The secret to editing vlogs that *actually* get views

You might tell them about something that happened between you and a co-worker in the past week, but then partway through you're like, wait, actually you need to know about what happened six months ago for this to really make sense so then you talk about that and then you dive back into present day like this is just a natural thing that we do and it can be very effective for maintaining the attention of your viewer so i think
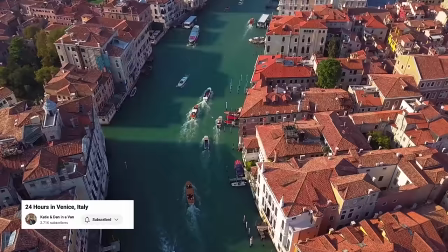[7:34]
this example will be really helpful this was a vlog that we made of our trip to venice italy in the real timeline of our trip we drove
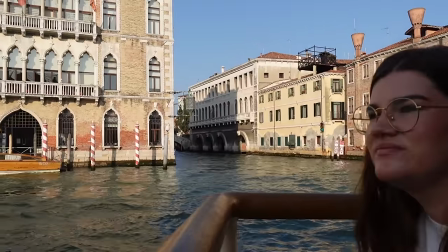[7:42]
from rome to florence stopped in florence for a little bit and then drove to venice but i knew for this vlog i wanted the title to
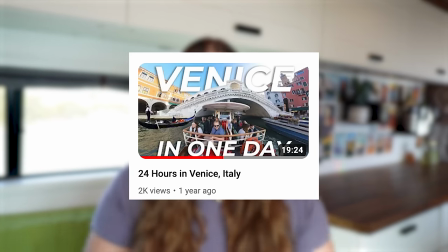[7:49]
be about our time in venice that's what i wanted the thumbnail to be honestly we had more content for that and venice is just a really famous city so it's going to be more clickable than like oh a drive through florence and then venice you know so the intro was about
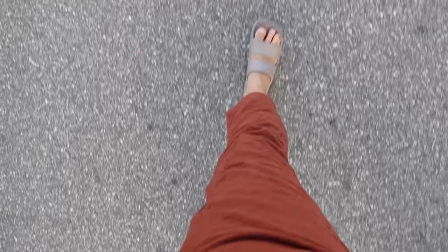[8:02]
venice it was about trying to see the most that we could in just 24 hours in the city and then the video kind of unfolded about that but part
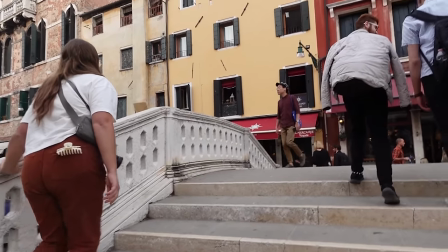[8:09] way through the day i turned around back to the camera and i said we are absolutely loving
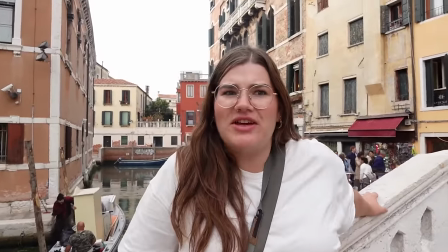[8:14] venice so far it is kind of hard to believe that we were in rome just yesterday
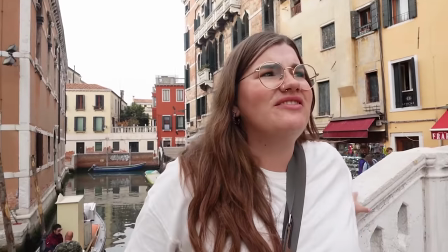[8:19] and in fact we had an entire adventure in florence between
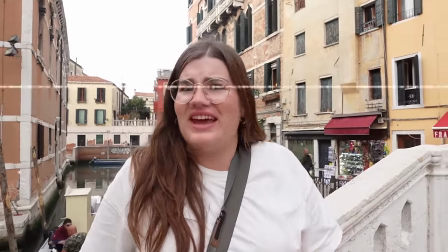[8:24] being in rome and being in venice today and
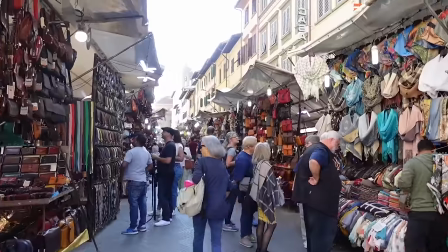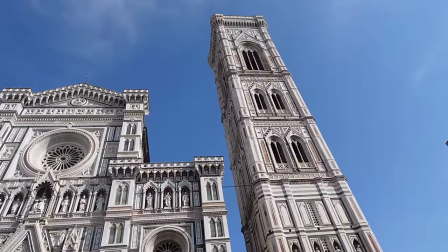[8:38]
then we have a nice few minute segment of our time in florence which i'm really glad i included because those were fun memories
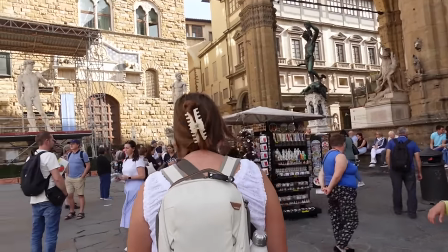[8:44]
that i didn't want to just cut out for the sake of the venice video but i was still able to fit it into a story that i thought would be
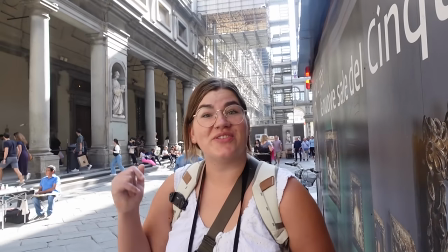[8:51]
more engaging for viewers. The point here is you don't need to feel pressure to stick to a strictly chronological timeline. Instead, you can get creative and think more about the viewer experience and find ways to craft your vlog so that it will be more engaging, tell a better story, and help increase that average view duration. Now, when you're stitching together two separate scenes in your vlog, especially if you're trying to piece it together in a way that's not chronological, often it can be difficult to find those crucial clips to bridge those gaps. especially if like me you often in the moment kind of get absorbed with things and then forget to film your b-roll that's where story blocks can be a total
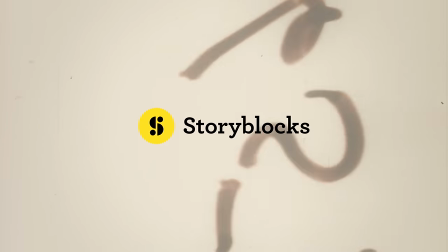[9:30]
lifesaver and they're also the sponsor of today's video okay so think about how some of your favorite tv shows use environmental shots to establish the
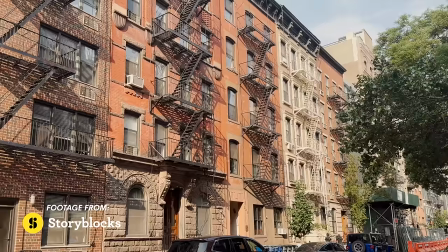[9:39]
beginning of a scene like the iconic shots of new york city from friends
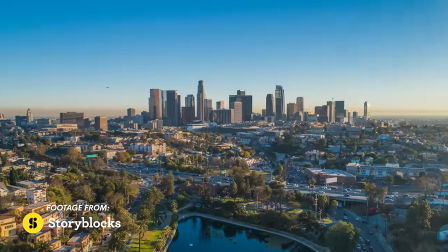[9:44]
or those flyovers of la freeways that are in the kardashians you can use that same principle in your content to establish the setting of your scene. And you don't even need to film those clips yourself because you can find perfect stock footage for your establishing shots on Storyblocks.
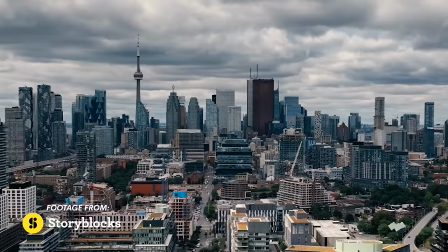[10:00]
Maybe you find a time-lapse of a sunrise or a drone shot of your city, or even just stock footage of a cafe.
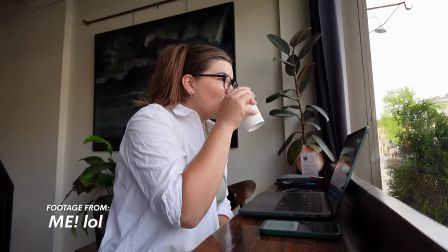[10:07]
You can edit this in a really clever way that makes it look like you even filmed it yourself. This makes a huge difference in your storytelling and the production level of your videos.
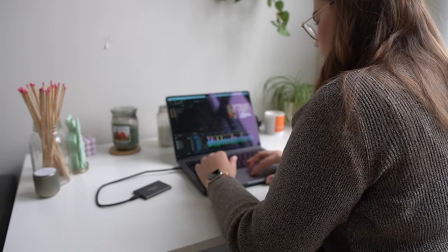[10:15]
And with Storyblocks, you only need one subscription to get unlimited access to all the best stock footage, but also animation templates, sound effects, music, and more. All the creative assets that you need to make your vlogs awesome is in one place on storyblocks.com. And with your subscription, it's all totally protected so you don't have to worry about copyright strikes on YouTube. I've loved using Storyblocks footage, particularly for my vlogs for years now, and I highly recommend checking it out. So you can try out Storyblocks for yourself using my link, storyblocks.com slash katie, or you can click on it in the description. And thanks again to Storyblocks for sponsoring today's video. Secret number three, the music manipulates you.
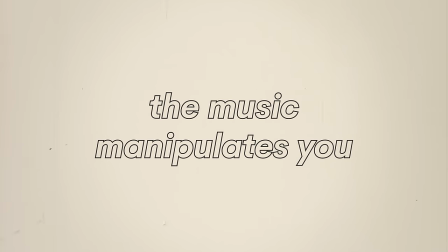[10:56]
Okay, so maybe manipulates is a little bit of a strong word, but it's very true that the music choices in any given vlog are really gonna influence your emotions and how you feel about watching that video. It can totally change the feel of a scene or just make it all come together a lot more.